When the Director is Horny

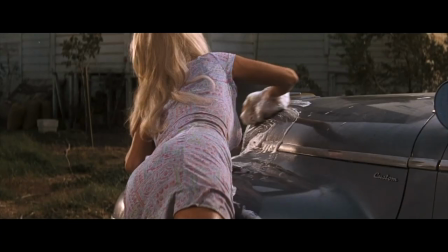Why is it that these shots from Transformers 3 feel gross and unnecessary,
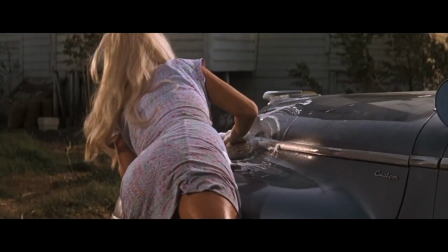while this scene from Cool Hand Luke is a fantastic piece of visual storytelling?
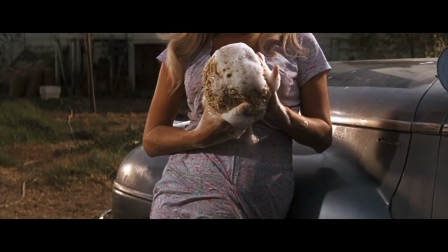The key to figuring this out is asking yourself, who is this for? In a literal, practical way, who is seeing this?
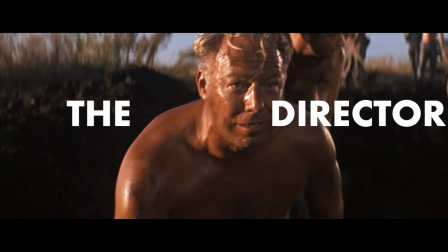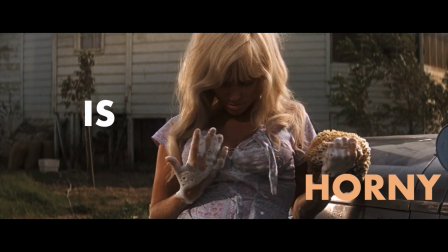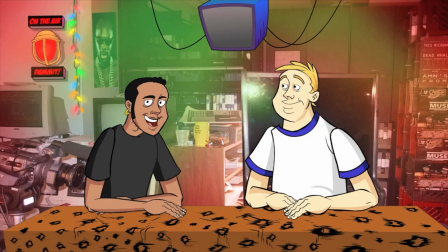This is the first time I ever looked at a girl's ass on screen and said, damn, this movie's gonna be shit because...
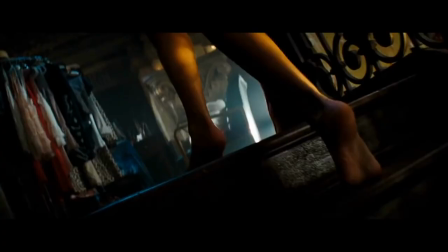no one is on the stairs with rosie huntington whiteley it's just her her
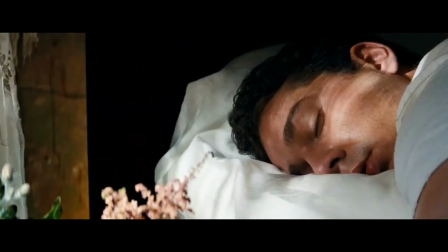boyfriend is in the scene but he's in bed asleep what you're seeing is not for anyone in the movie the only people seeing it exist outside of the story
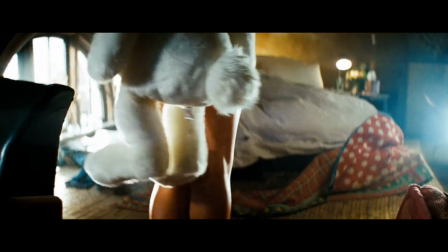outside the movie it's michael bay's salacious gaze and you and
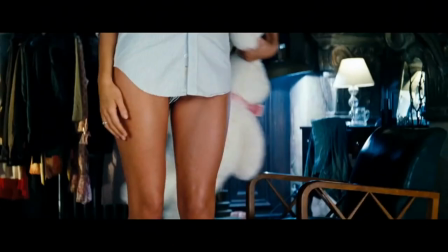me and the audience whoever's watching there is no functional reason
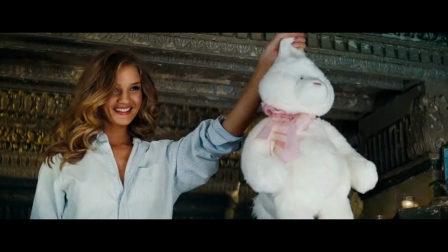for the camera to be here other than to get the teenage boys watching in theaters all riled up.
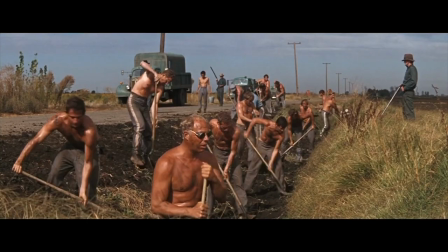Conversely, director Stuart Rosenberg is utilizing one of the fundamental techniques in film, the point of view shot.
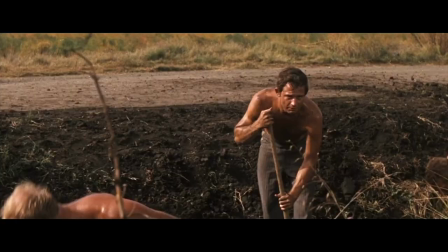Acclaimed director Brian De Palma explains this extremely well.
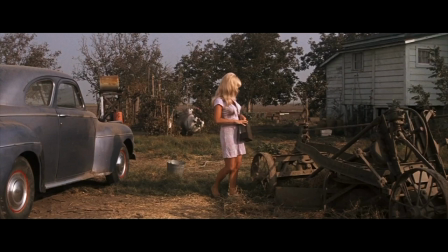Which is, you know, the idea of somebody walking or looking, and then you showing what they see,
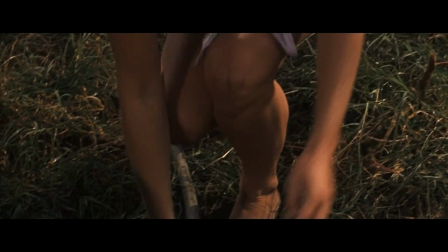and the audience member identifies with the character and what they are seeing.
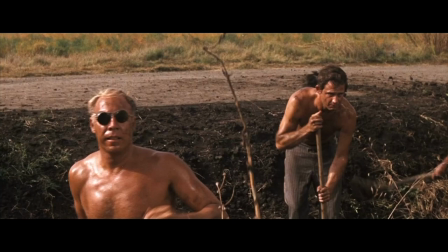and this is how we experience life through points of view shots.
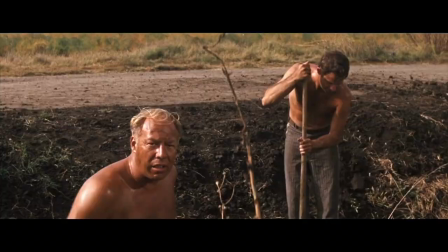Unlike any other art form is that you can show the audience and your character the same piece of information.
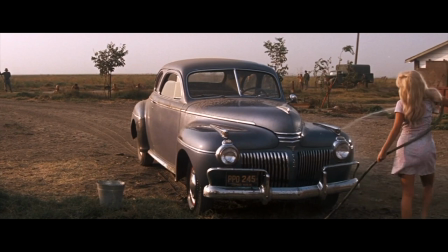They see what the character's saying so you digest that point of view.
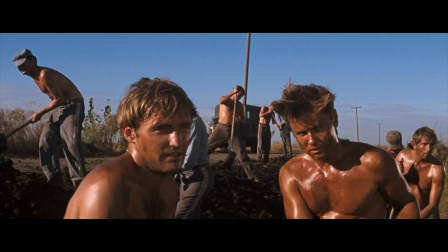It's unique to cinema. Over and over in this scene from Cool Hand Luke we are shown the men of the chain gang, then the woman.
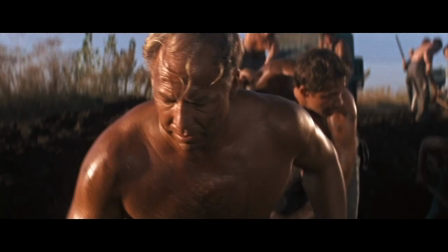We see through their eyes.
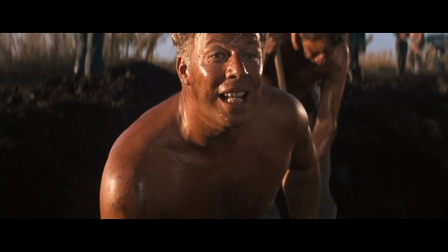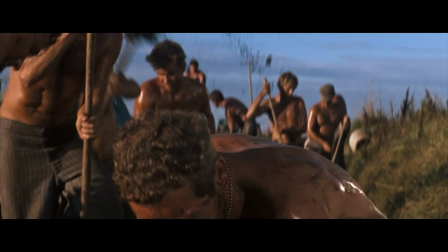They are physically exhausted from working all day. They've been baking in the sun.
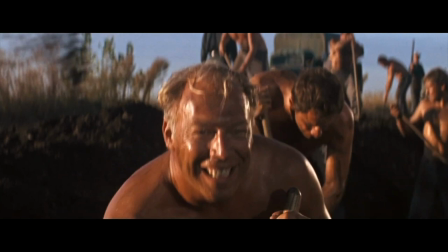As prisoners, they're cut off from society and any contact with the opposite sex. They're thirsty in multiple ways.
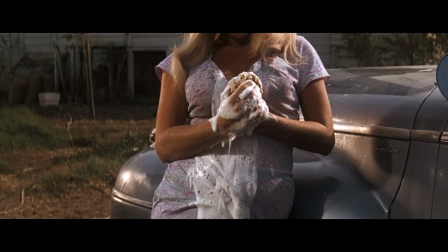As far as the woman goes, we get clued in that she's watching them as much as they're watching her. Luke is the smartest of the prisoners, and that's why he's the only one to realize that.
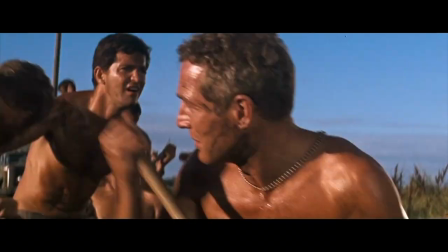God, she doesn't know what she's doing. Oh, boy, she knows exactly what she's doing.
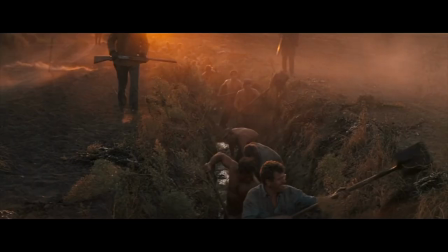She's dropping us crazy and loving every minute of it. Shut your mouth about my Lucille.
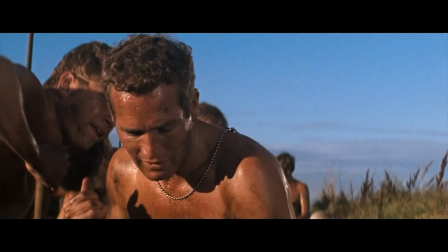So there's a motivation built into the story for the scene to be filmed the way it is. We're being shown the men's perspective.
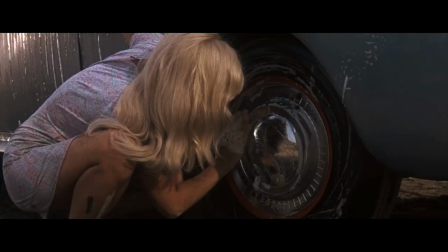We're learning about them. We're learning about Paul Newman's character, Luke. And we're learning about the woman.
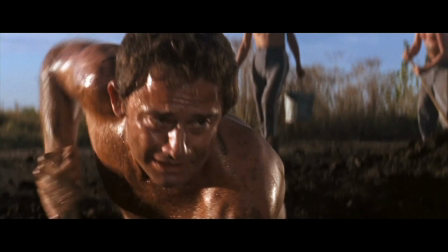She not only knows that they're watching, but she's enjoying torturing them with the display she's putting on.
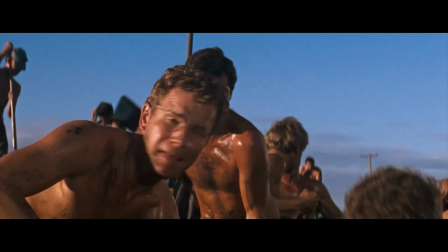She has agency and is relishing that fact, while the prisoners, being prisoners, have none, and they can only watch from a distance and admire.
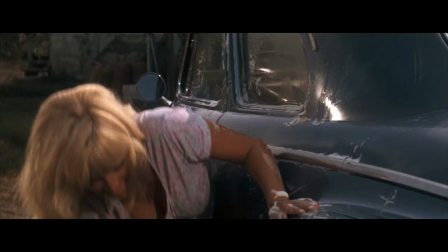Come on, safety, baby. Pop.
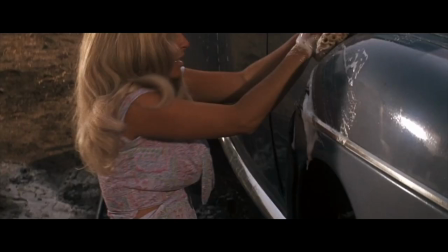Come on, baby, pop.
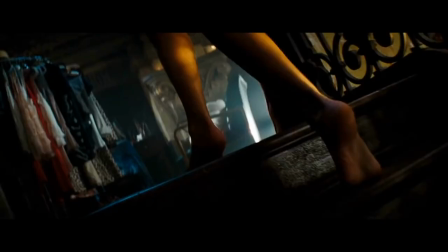With Transformers, it's a dead end trying to think of how it ties into anything related to story or characters, and that's why it feels the way it does.
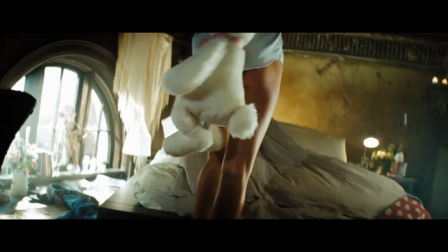The guy's on set watching Michael Bay behind the camera when he's filming those shots, and he's just stroking that tripod.
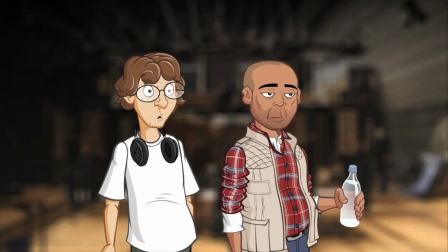I know, I know. It is so f***ing gratuitous, man. It's like, hey man, you see, just, he does that every time.
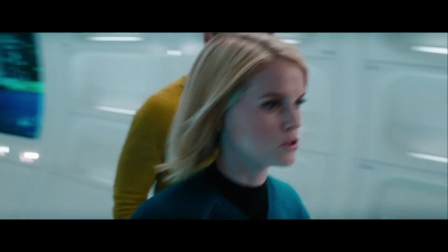Just don't look. Are you out of your corn-fed mind?
Can a similar scene feel gratuitous, even if there is a built-in reason for the camera to be there?
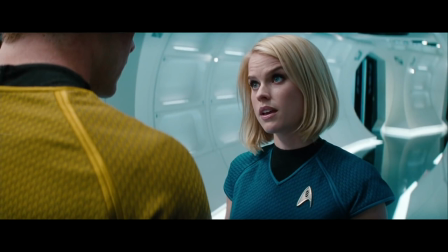Yes. This is Star Trek II. Alice Eve's character is a weapons specialist and daughter to a big shot in Starfleet,
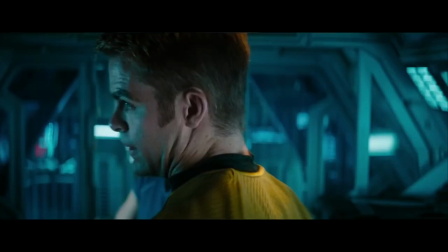but the only thing people remember about her character from this movie is this scene where she takes off her clothes.
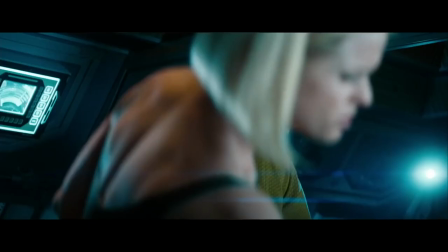Why does this exist? Well, I guess you could say that we learn that Admiral Kirk, her boss, is a creep.
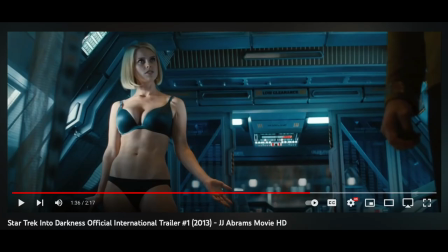But really he looks so that the camera gets to look, so that the shot gets put in the trailer, and those same teenage boys get riled up again. It's a throwaway scene or shot that the director, J.J. Abrams, has since apologized for. It's Kirk, who was always a sort of womanizing character. Yeah. So the idea was, have a beat like that in the midst of all this action and adventure. He takes a quick peek. Have a beat where he looks and doesn't look away. I don't think I quite ended the scene in the right way, but...
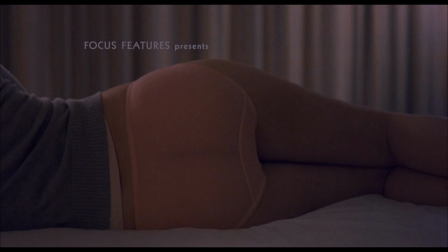So why is it that the opening to Lost in Translation doesn't feel the same as either the scene in Transformers or the scene in Star Trek? After all, it's Scarlett Johansson's posterior and she's just laying there wearing pink panties. Well, the lack of camera movement plays a big role in why it doesn't feel the same way.
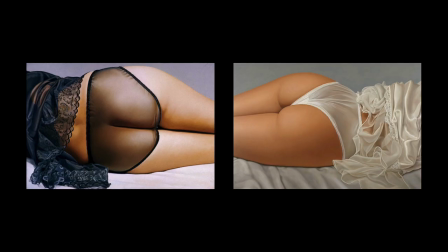As many have pointed out, this is a reference to painter John Kassir, who produced dozens of paintings centered on a woman's midsection with varying undergarments.
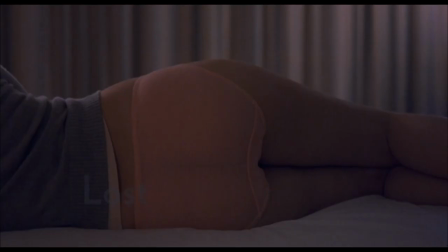There's something objective about what is being presented. Johansson's character, Charlotte, is just there.
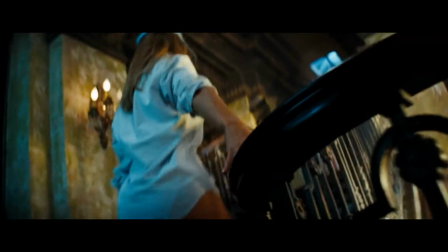Her body is there. It's a statement of fact. The camera doesn't track it. We don't see a zoom on anything.
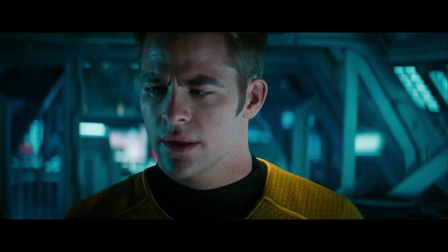And there's no man in the scene to look her up and down. The camera never mimics that motion either.
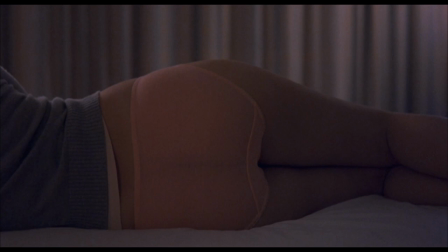It's not a point of view shot. We get the opening title and it's over. It's a striking image and provocative in the same way Kassir's paintings are. But nothing about the image encourages you to gawk at her form. The form is there and that's it. but even if you are a woman and you're directing this artful work and referencing the work of an artist you admire or enjoy who presents women's bodies as they are in a given scene you cannot control the reaction that people have to the art and that's
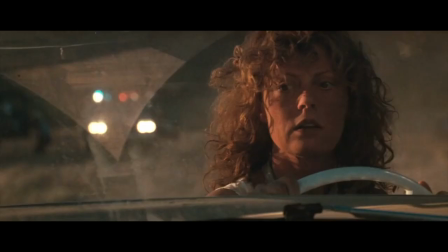why if you google this scene the comments are mainly oh wow awesome crack love the ass friggin sweet backside like the subtext of
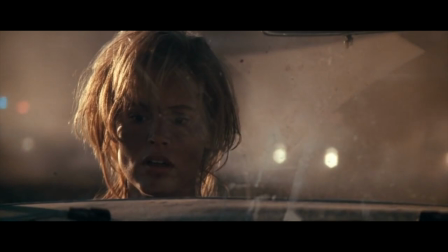Ridley Scott's 1991 film Thelma and Louise the only way to escape the gaze of men is to... well...